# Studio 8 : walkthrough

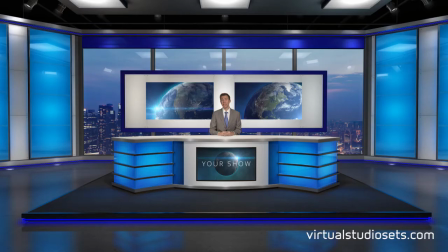Hi there. I'm going to do a quick run-through of Studio 8 from virtualstudiosets.com.
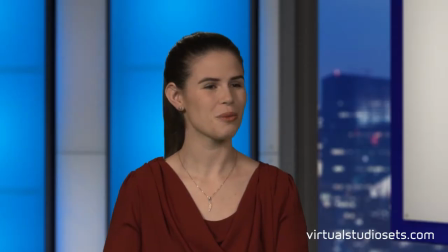Studio 8 has 12 different camera angles and loads of different ways you can customise the set yourself.
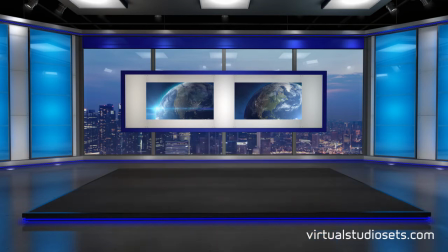Let's take a look at the wide angle first. The desk is removable, so you can use the set with real furniture or for standing talent.
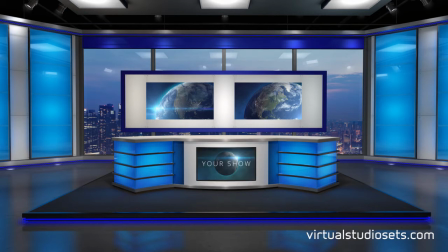There's a screen area on the front of the desk where you can put your own video or programme logo. the screen is removable too if you don't need it. There's a panel at the back of the set with two screens for your own content.
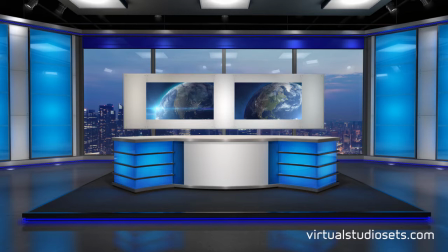Each one is removable and there's a separate colored surround that you can turn on or off or adjust the color.
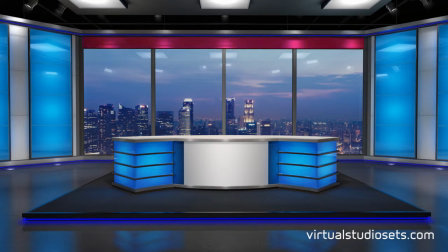There's a pelmet at the top of the window too, that's a separate layer that you can also adjust if you like or turn it off completely. The window itself has a separate glass layer and the vertical window
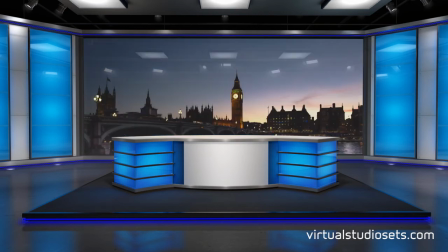frames themselves can be removed too And obviously you can change the skyline to whatever you like.
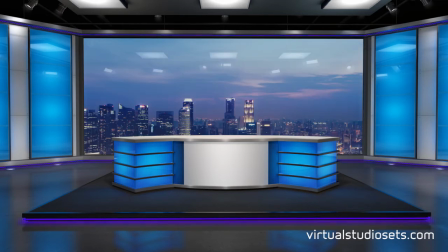The neon lighting strips are a separate layer You can turn that off or change the color. The light boxes themselves have even more color control They're actually made from two separate layers.
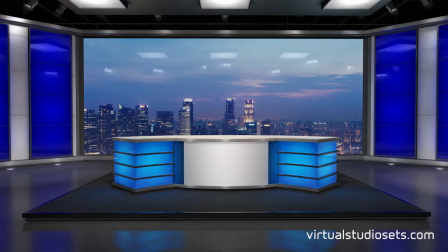The bottom layer comes supplied as a deep blue color I'd suggest using that for your base color But you also get this extra highlight layer,
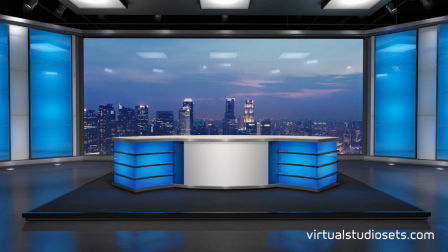which is cyan So when they're both showing you get a really nice convincing blue color You can get some nice effects by changing these two layers.
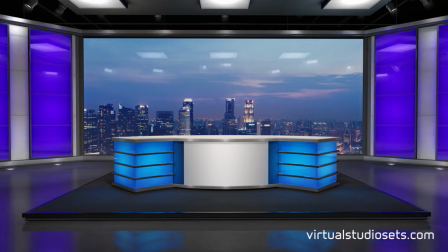If we keep the base layer blue, but make the top layer more towards magenta, you get this really nice, realistic-looking lighting effect. Notice how everything gets reflected nicely, too. If your brand color is orange, say,
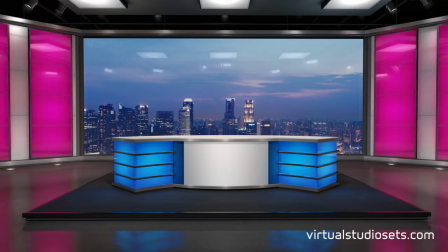then you could try setting your base color to red and the highlight color more towards yellow to get a really nice, realistic orange color.
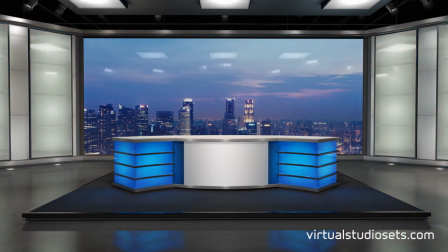It's up to you, really. You can play around and experiment or turn them off completely if you want.
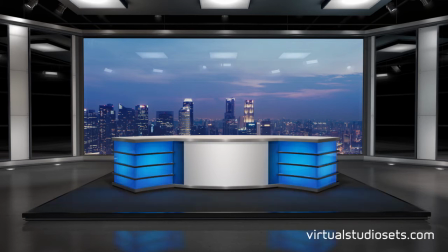You get exactly the same lighting control on the desk light boxes, which also have two colour layers to play with. You get some subtle light spilling onto the floor too. All of the other angles have the same layers available when they appear in shot.
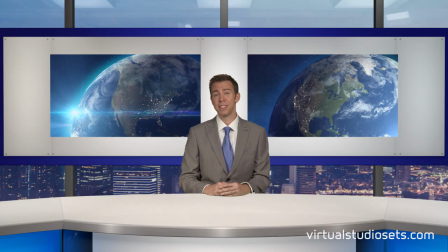Let's take a quick look at the different camera angles.
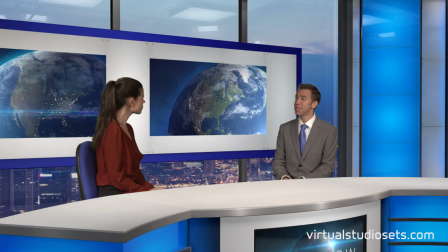You've got a mid-angle, a mid-left and right where the desk is still visible, although you can still turn it off if you don't need it.
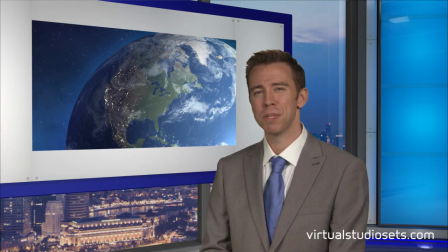There's a tighter left and right shot. You could maybe also use these as a standing position with a single screen.
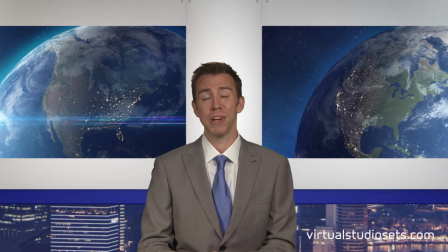You get a centre position for your main presenter and also a slightly offset version,
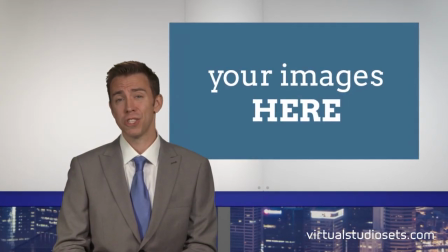left and right, for when you just want presenter and a single screen perhaps. You also get a set of MCUs.
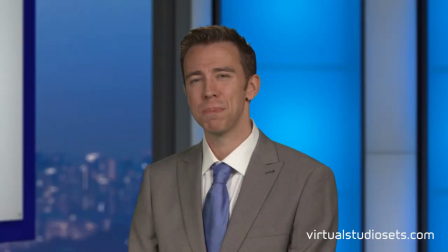These have got some depth of field added to give you a much more realistic close-up.
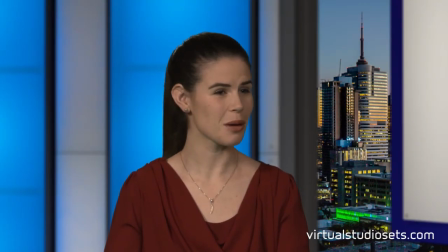Remember, if you're adding your own skyline, you might want to blur it first just to match.
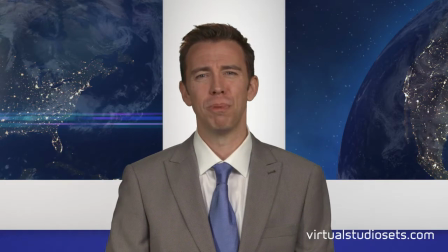But if you don't want to bother with that, you also get a duplicate set of close-ups with no depth of field, just in case.
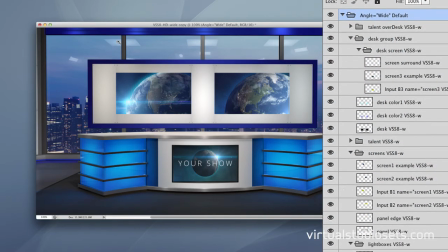Like all our sets, you get a complete Photoshop version for each angle. And if you're using a TriCaster, that Photoshop file is already set up, ready to load into NewTek's virtual set editor.
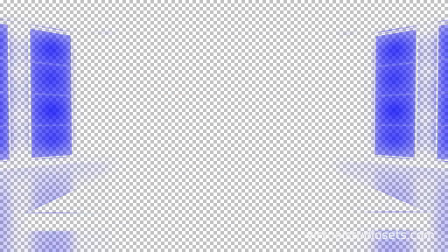You also get every layer from the Photoshop file saved out as a separate, lossless PNG image with transparency.
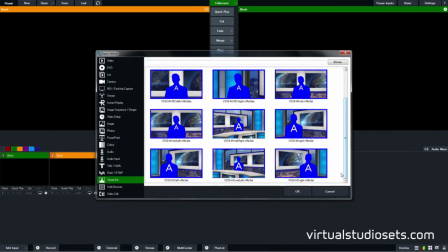You can load PNGs into most graphics or editing packages. You also get pre-made vMix versions ready to run.
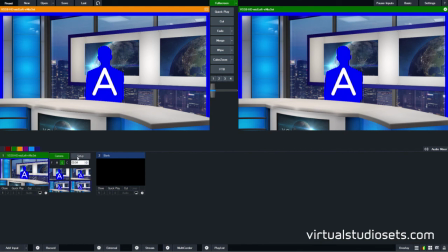These come with some layers combined and the colors as you see here, but you can always go back to the Photoshop version where the layers are all separate to create your own variations.
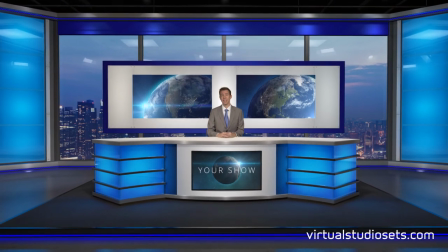Anyway, there it is, that's Studio 8. As always, if you have any questions please do get in touch. Thanks for watching!